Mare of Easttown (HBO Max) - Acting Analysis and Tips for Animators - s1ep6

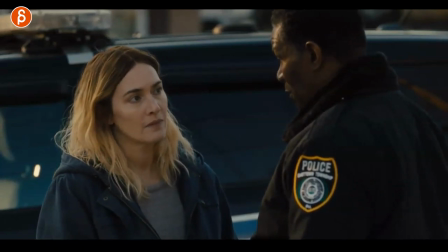little movement looks look at that little things of nodding and I like that as the it's almost like the anticipatory emotional or just the body
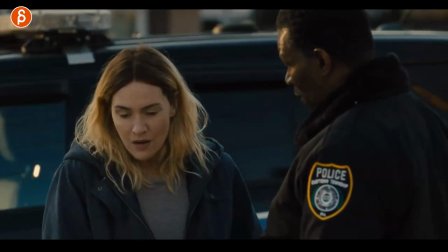language before she says thank you look at that exhale of relief and
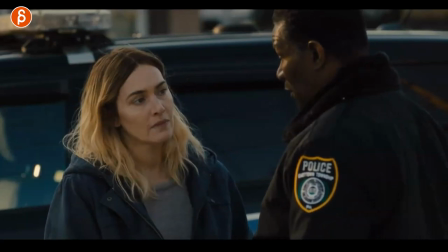thank you for sticking with me and I like that this is starting through all this
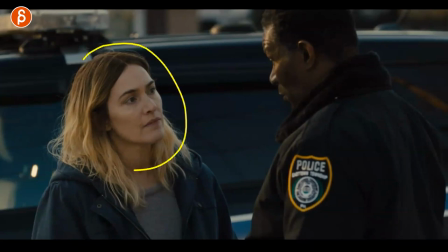section here so for you as a student if you're watching this again your characters need to be aware of their surroundings including how they process information so what this character is telling her she's hearing for the first time even though they might have rehearsed and this is you know actors they know their
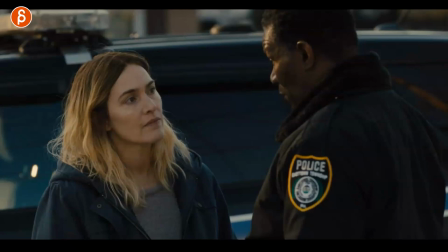script they still have to act as if it's the first time so her hearing this gets her excited she gets her job back
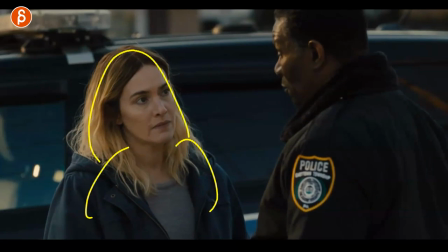and she wants to finish the job and before she says it the body language is clear as we always say here you can lie through the face but the body
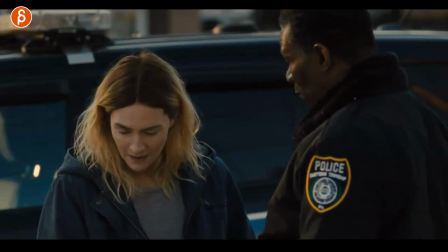is going to tell you the truth so i like that little giddy anticipatory excited before she does this so this is something for you in terms of anticipation
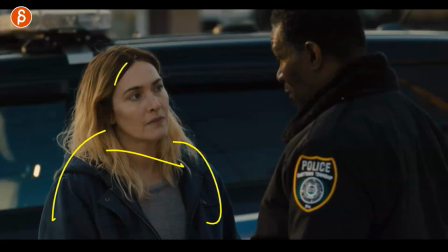could be through the body before the lip sync continues
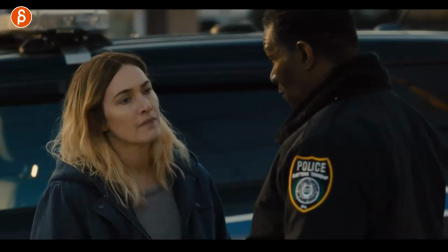and again make sure that when you have two characters or more listening to each other that they really do listen that the character here is hearing things for the first time and then reacting appropriately so it doesn't feel rehearsed and you go
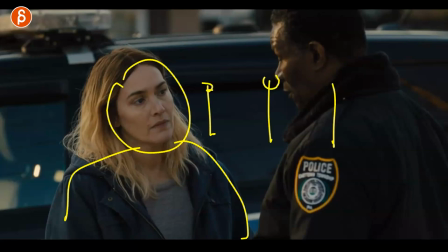one two three one two three one two three in terms of the actors waiting for their moment and then delivering the line so in your animation
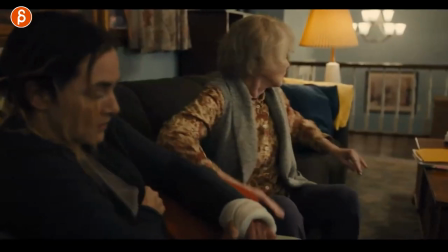this has to be as truthful as possible going back to the mom because i love her she's such a great actress again this is the difference of
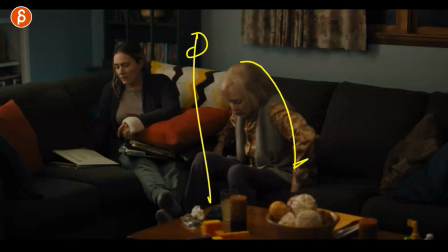age so a lot of times i recommend that the character sits down as a sit down assignment is a good good assignment for body mechanics in general but you can also do a standing up and here you can see the difference when someone is old if you have someone young they might jump up they might just get up there's no balance
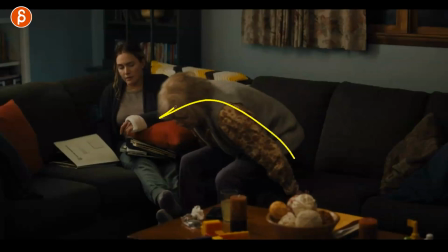problem but here she really has to go all the way over for proper balance and now it's
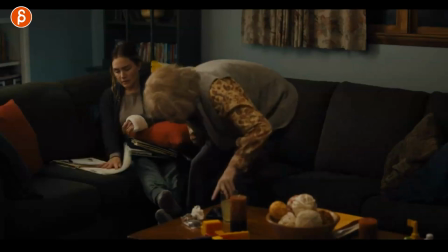difficult she's so hunched over over potentially frail knees that she has to put that hand down for additional support and you can see spreading
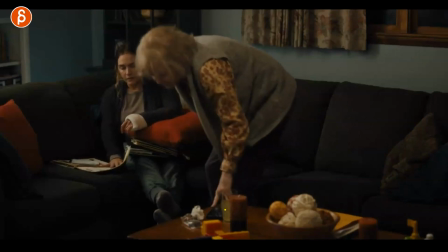the fingers you've got the pressure there's lots of little things of the mechanics but she has to use this to push herself up to get up so even before I get to what I want to talk about which is this section here this is already interesting to see in terms of how does an older person stand
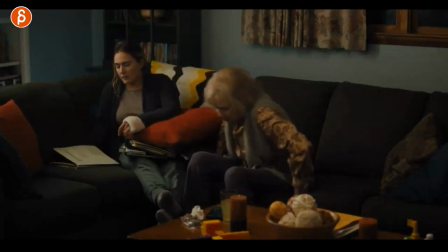up so when you have an exercise in your class which could be a sit down and standing up or whatever it is think in terms of well what rig am I going to use and what are the advantages is it going to be a young person a kid or an older person and so on so moving forward to
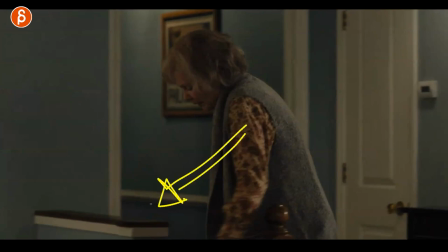this here I like this because again a young person might just walked downstairs in a twin mirrored pose but
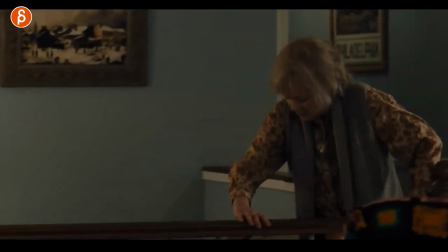she is older she needs support so she has to reach over to hold on to this because there's only one they're not two so now this
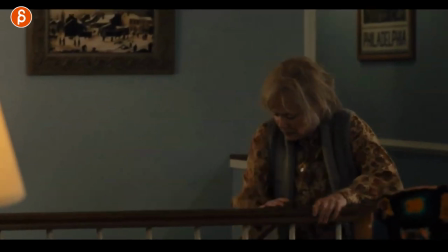the age and the support and all that forces her from an animation point of view into asymmetry like it's a different pose where she goes this way
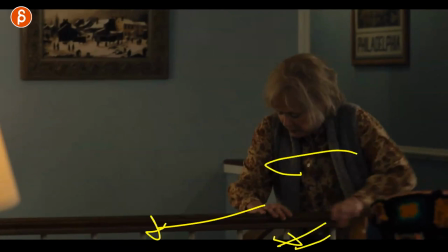the legs are somewhat pointed this way now the body has a twist to it so this whole going down
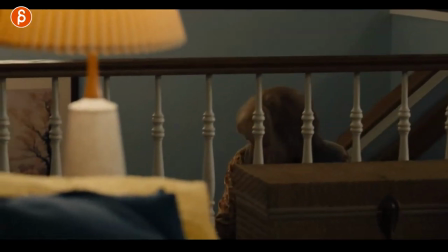with this you can see this all different poses and it just forces the character into asymmetry,
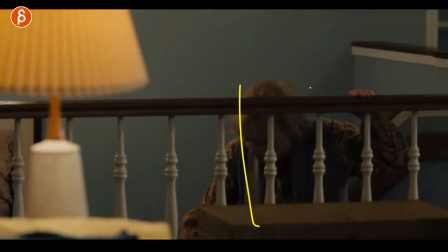which is great because it's usually a thing that I have to mention to students that once they're done with their first pass, to add asymmetry, offset, and all those things.
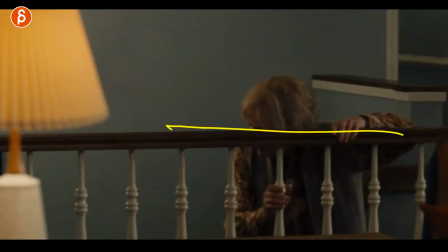And I think the combination of this set, the set design,
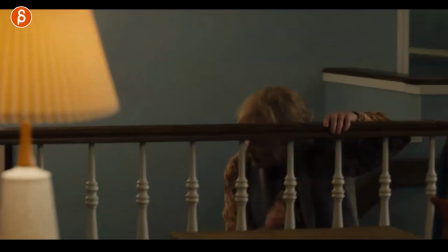the age, and the body support that she needs gives you and forces you into asymmetry, which is great.
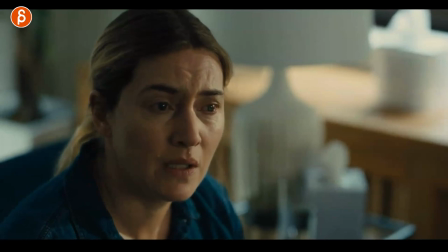That's why I'm such a fan of props and sets. This one is in terms of simple moves from a national point of view.
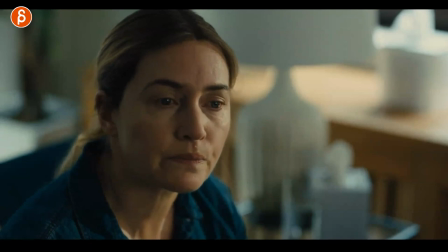She tells her story. It's very emotional. It's very taxing on her. And when she's done and it's kind of a recollection of memories. So once she's done saying all this, you can see how she's going to look down and looks to the side. From an animation point of view, this is extremely simple. You just have a rotation down.
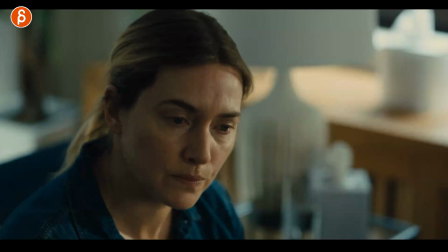Now you have a bit of a rotation here and here, of course, there's some more complexity in there, which I would always recommend.
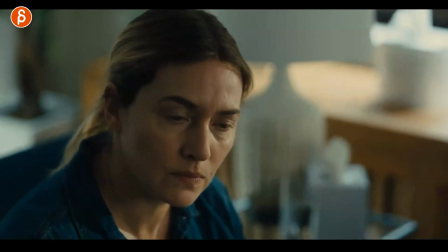So it's not just a one axis move, but you have a rotation down and then technically a rotation over and Y,
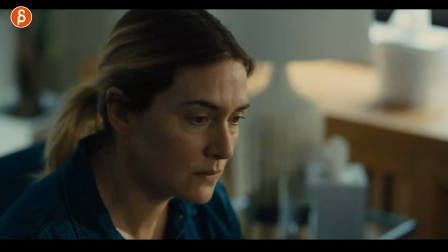depending on you know, whatever software you use. And that is from a technical point of view, very simple,
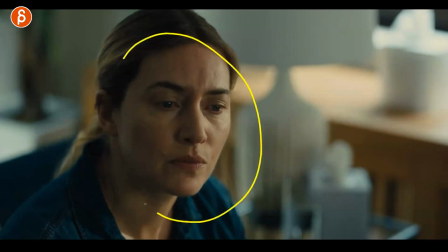but from a storytelling or even just kind of an emotional or emotional from a visual storytelling thing.
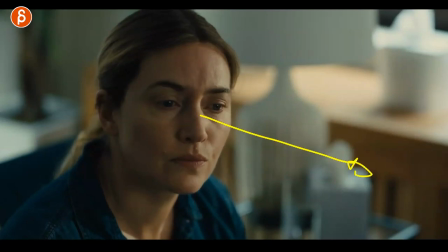So she tells this story at a certain angle and that's the reality that she's remembering.
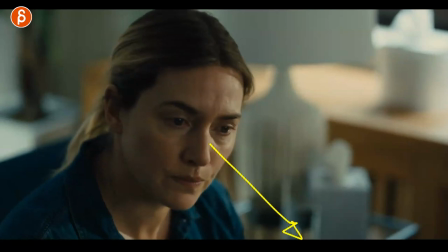And then she goes down to now, something like an in-between of this is the sad memory, got to get out of that memory.
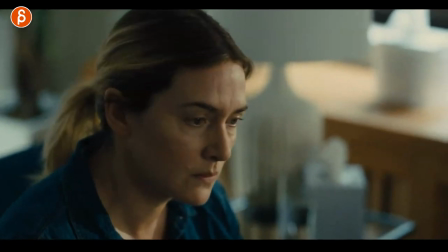Let's get back to the real world. It's a simple thing again, in terms of mechanics, but think about that when you do have,
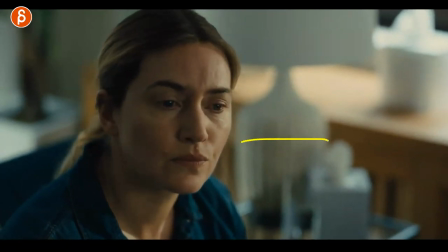let's say a monologue, or even if it's a dialogue and the character is talking to someone off screen or someone who's on screen and it's it's a memory so think about how your character will position the head the head tilt where they're looking what the eyes are doing and once that character is done talking about the memory and they go back into the
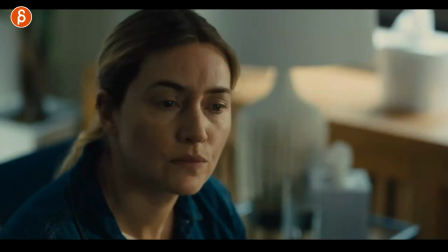quote-unquote real world what is that change going to be visually is that something that you can visualize even if it's something very subtle or with
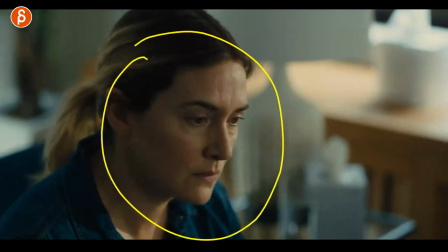two moves or whatever you have but the headspace of the character is going to be different They're going to be in two different mental head spaces when they remember something, if it's painful or happy memory, and then going back to talking to an actual person in real life. So always think about that.
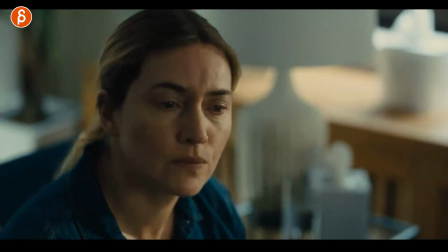Even if it's something small, even something like this can still have an impact or at least a visual clue when you animate something so we understand something more about the character.
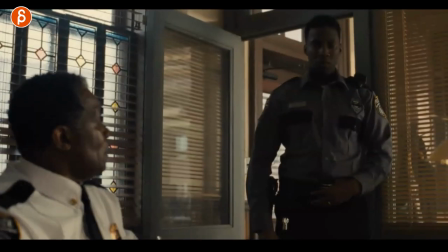This one is kind of a twist on what's in the box.
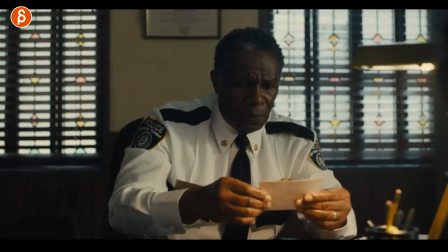Basically, what's in the box is that, and I did that as a student, you know, 20 years ago, where this was a box and a character looks into the box.
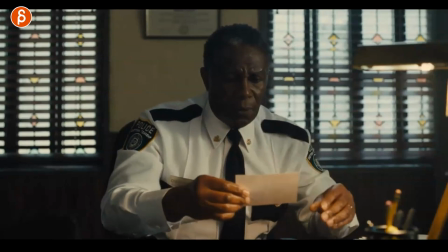We as an audience don't know what's in it, but the challenge is to then animate the reaction of the character.
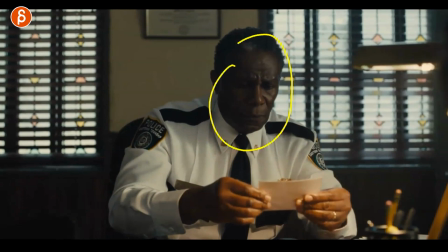So it's kind of like also a gear change in a way, right? They're in a certain emotional space and they see something and then they're in a different emotional space. A classic thing would be a kid, it's Christmas, opens up the box, it's a gift, and it goes from curious to happy, right?
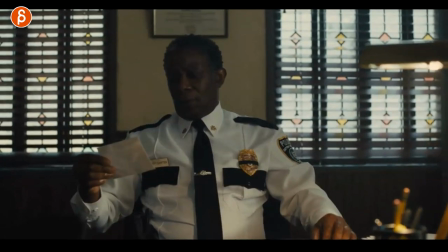Whatever you want to do.
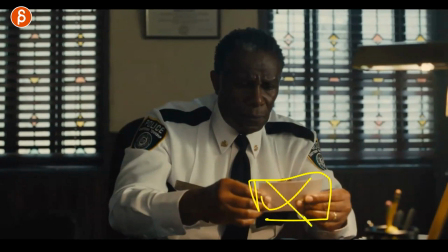Now, this is just a variation where someone is looking at a photograph and we don't know what it is, but we read into the face going, oh, this must be really important. It's a change of posture, right? You can see you got the lean forward and then the lean back.
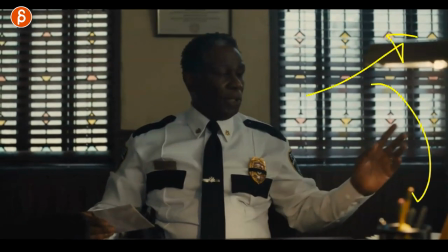And then talking to someone off screen, which I love. Because again, it opens up the world to this something else besides the character in this frame.
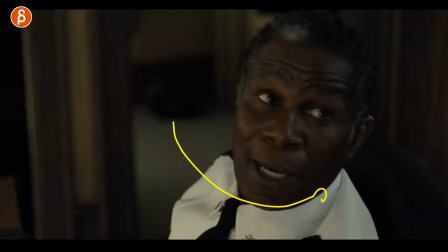And then it continues on where he does like a little extra thing of looking at the character going, come on, let's do this.
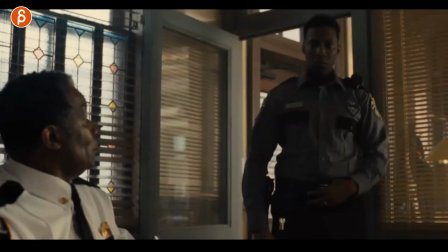And that's this character. the extra part that i like about this is that they are informing the police that well she has a voter that's really important and this is what i like it's that reaction of this must be really important this could be a really a big change in the case and
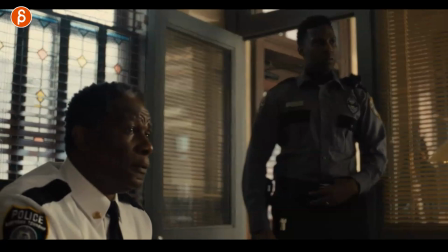they both have a different reaction and i like that as a a part and then this is the b part because this will be your classic assignment you
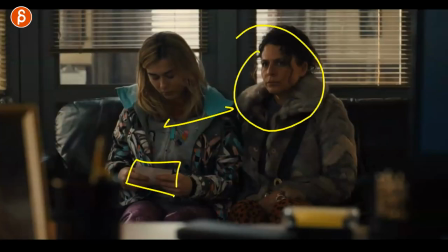see something you react and this is cool because a you can add more characters there's more pantomiming and acting and you can do and it's kind of the anticipation before the actual reveal so they say something to set up hey we have a new photo and then you can do again your acting
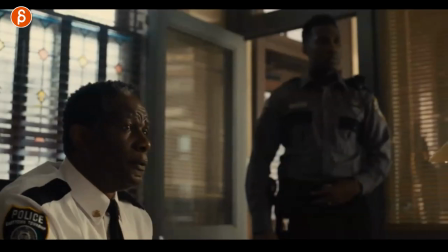this could be verbal non-verbal and i like his uh this thing here of come on come on like he really wants to know so
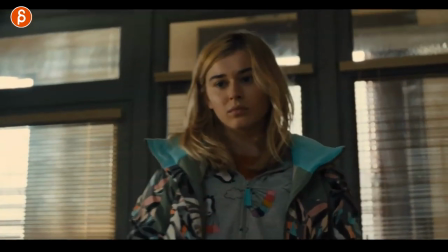you got the lean forward the gesture with the hand i think this is an extra cool thing and it doesn't have to be as long as this whole sequence is
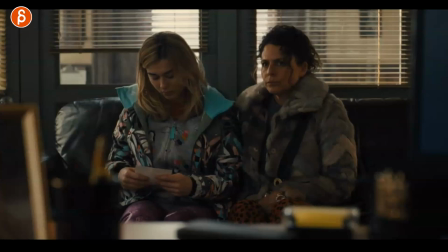right again this could just be a quick moment of maybe even a quick off screen or just a hand with the photo and
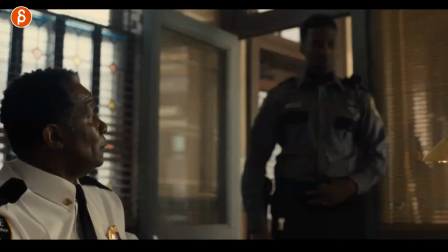you hear hey i have something new and then it's that just a quick look of this and then you can
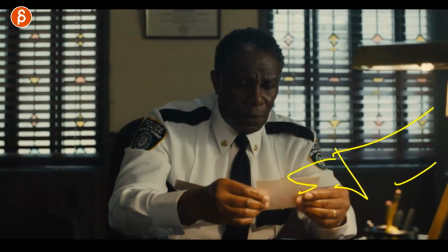cut straight to something like this where the hand comes into frame gives him the photo he picks it up and looks at it so you can kind of compress the shots you don't
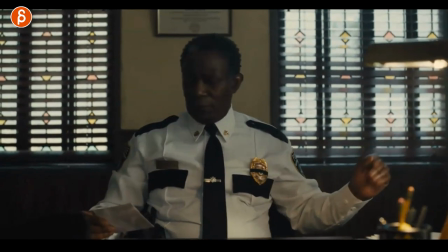have to animate 20 30 seconds of a shot but i like that as a a
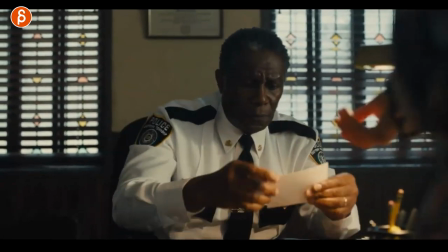part right this is your a part and this is your your b part right there Actually, this is in the shot here.
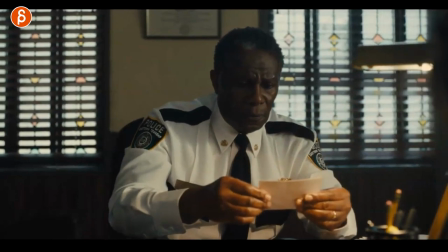This is exactly what I just said. Hands it in, does this, and then that reaction to be the main assignment in a way. And this is why I love analyzing TV shows and movies, because you can look at this, and even though it's complex and it's difficult acting, and it might be difficult for students and for myself to get into that type of quality of acting, you can still break it down to specific moments where you go, oh, this is the assignment that I practiced, like the sitting down, standing up, the gear change. And now you have that foundation as an exercise. and then you have to think in terms of, well, how can I make this better and more complex and more interesting and more layered and just character-driven? Then you watch this and you go, oh, this is the exercise, but now with that extra level, and this is just why I love doing this.